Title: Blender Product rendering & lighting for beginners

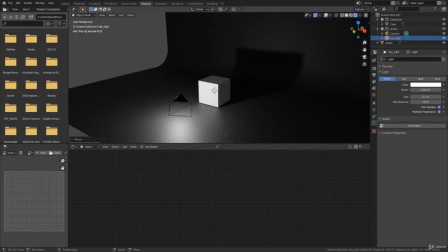[65:44]
So you could put it here and really emphasize only the front, but you can of course also put it a little bit more back.
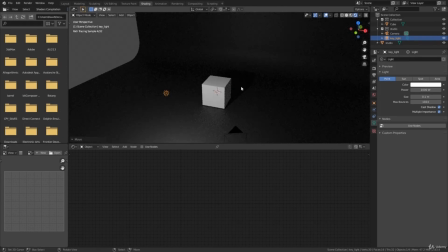[65:51]
And then you have also a little bit of light on top. So I'm okay with this.
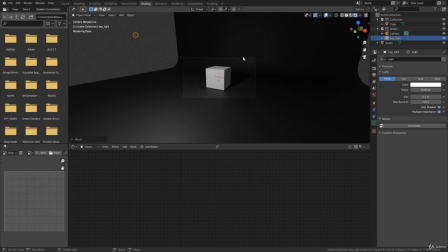[65:56]
This is good. So the key light is set, but now of course we need to make sure that the exposure is actually good. So when we put the key light, we want our exposure to be good as well. So let's change our exposure. Go here, color management, from Filmic to false color.
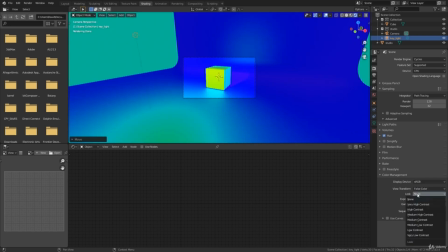[66:16]
And I want a bit more contrast, so instead of none, I'm going to put this to high contrast.
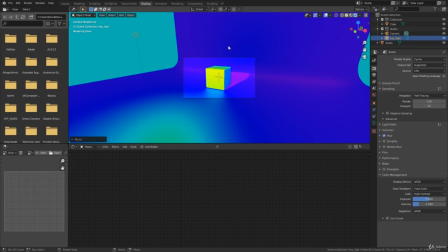[66:20]
You have to put the contrast before you're actually gonna change the exposure, because you can see that it changes a lot.
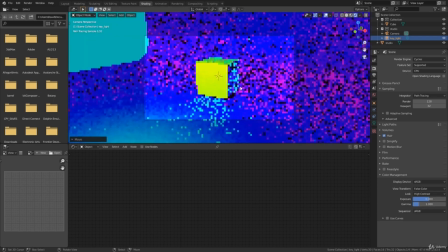[66:27]
If I have high or none, you can see that it changes quite much. Awesome, so we are going for the grayish kind, right? So we want gray, gray, gray.
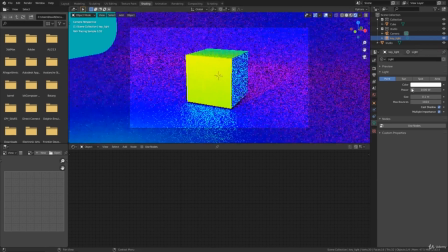[66:35]
And what you want to do is go here to your lamp or light, and then change the power so we get our gray light. Here we have gray, and I wanted to keep it a bit high in the gray.
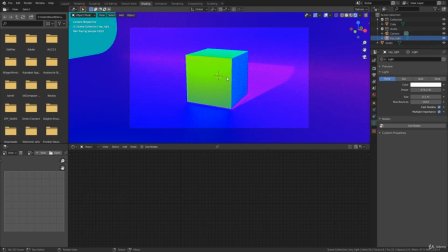[66:49]
Awesome, so this is what we are focused upon, and this is kind of grayish, a little bit higher, which I like. And now we can put our view transform back to Filmic, and here is our exposure.
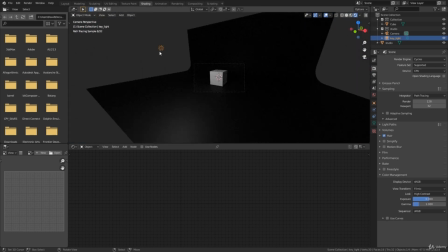[67:04]
Awesome. So now we can start to add our other lights.
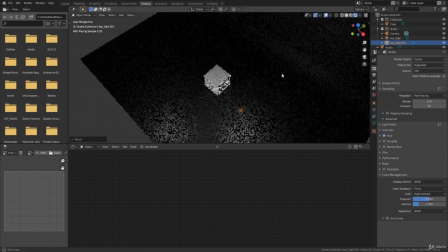[67:07]
Here, I'm gonna duplicate it, move it here, because I want to light up this shadow, right?
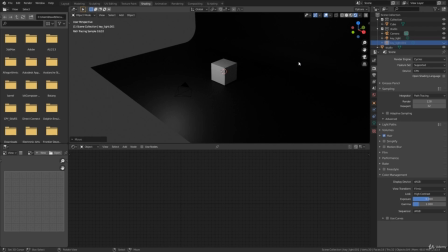[67:14]
If we hide this, you can see that there is a bit too much shadow for my liking. This is going to be the fill light.
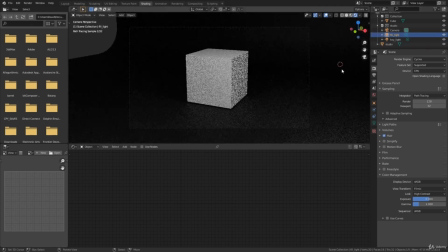[67:23]
Click on 0, and the fill light has to be less strong, right?
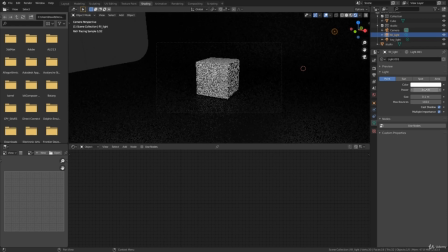[67:28]
So I'm gonna put this to 200. Awesome. Now I'm gonna check if my fill light actually does something, so I'm gonna hide my key light, and you can see that it nicely brightens up this face. These two work great together. The only thing that I want now is some background lighting.
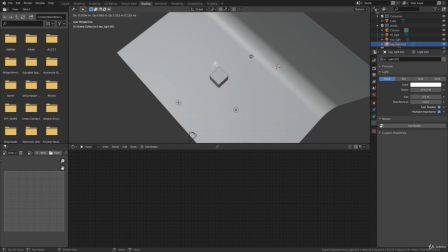[67:47]
Here, I just duplicate my key light again, move to the back, and this is going to be the background lighting.
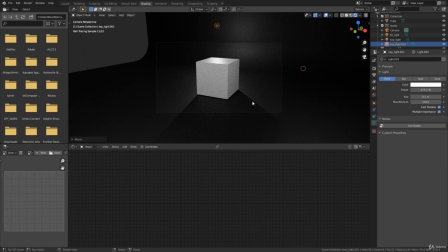[67:58]
You can see that these shadows here are quite harsh. I don't want that, so I'm going to make my size way bigger, and I'm going to put the power down as well. In this case, I'm going to put it at like 150. Let's look if it actually does something.
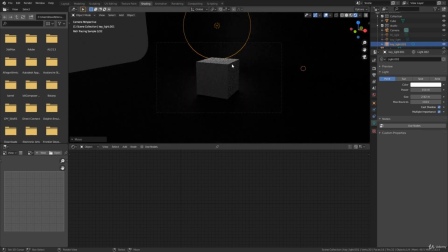[68:15]
Hide the fill and a key. You can see that it nicely lightens up this part. So with a cube, it's of course a bit hard to really get some cool renders going. We might want to put it a bit more here, so it brightens up this part.
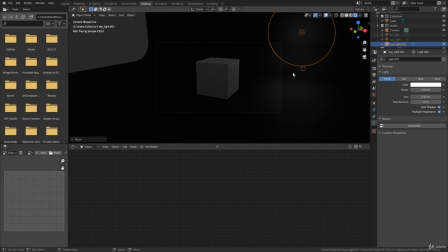[68:29]
But later on, we of course go render some other models, and then we can have some more emphasis on the rim light. Yes, so also rename this background or rim light. And here is our lighting setup.
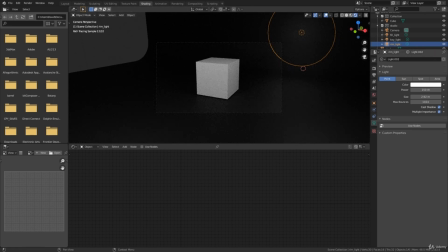[68:43]
In the next part, I'm going to talk a bit about rendering this. I see you guys there. Rendering our model. Okay, so I want to talk a little bit about Cycles and how it works. So Cycles kind of renders in tiles. So right now I'm rendering with Cycles.
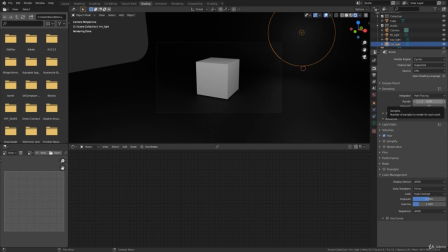[69:01]
Our device is the CPU. We are rendering at 128 samples, and the viewport at this moment is 32. So what does all of this mean? So essentially, the higher you put the samples, the higher quality you have. And the viewport means whatever we see now in the viewport. That is at 32 right now.
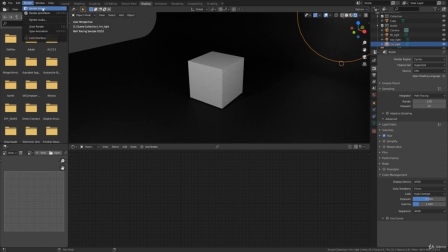[69:20]
And the render, if you click on F12 or click on render, render image, you will see 128 samples.
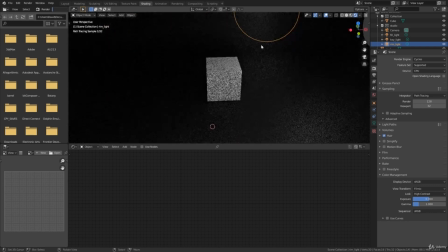[69:28]
It doesn't matter where I am actually looking. If you click on F12, it will start rendering from the selected camera. So if I click on F12 right now,
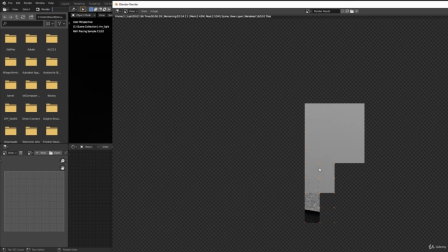[69:40]
you can see that it starts rendering. And these little squares here, these orange squares, are essentially the tiles that we are talking about.
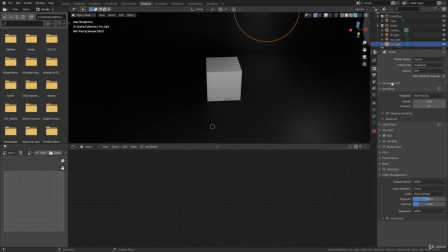[69:49]
So, how to speed this up? Because sometimes it just takes way too long.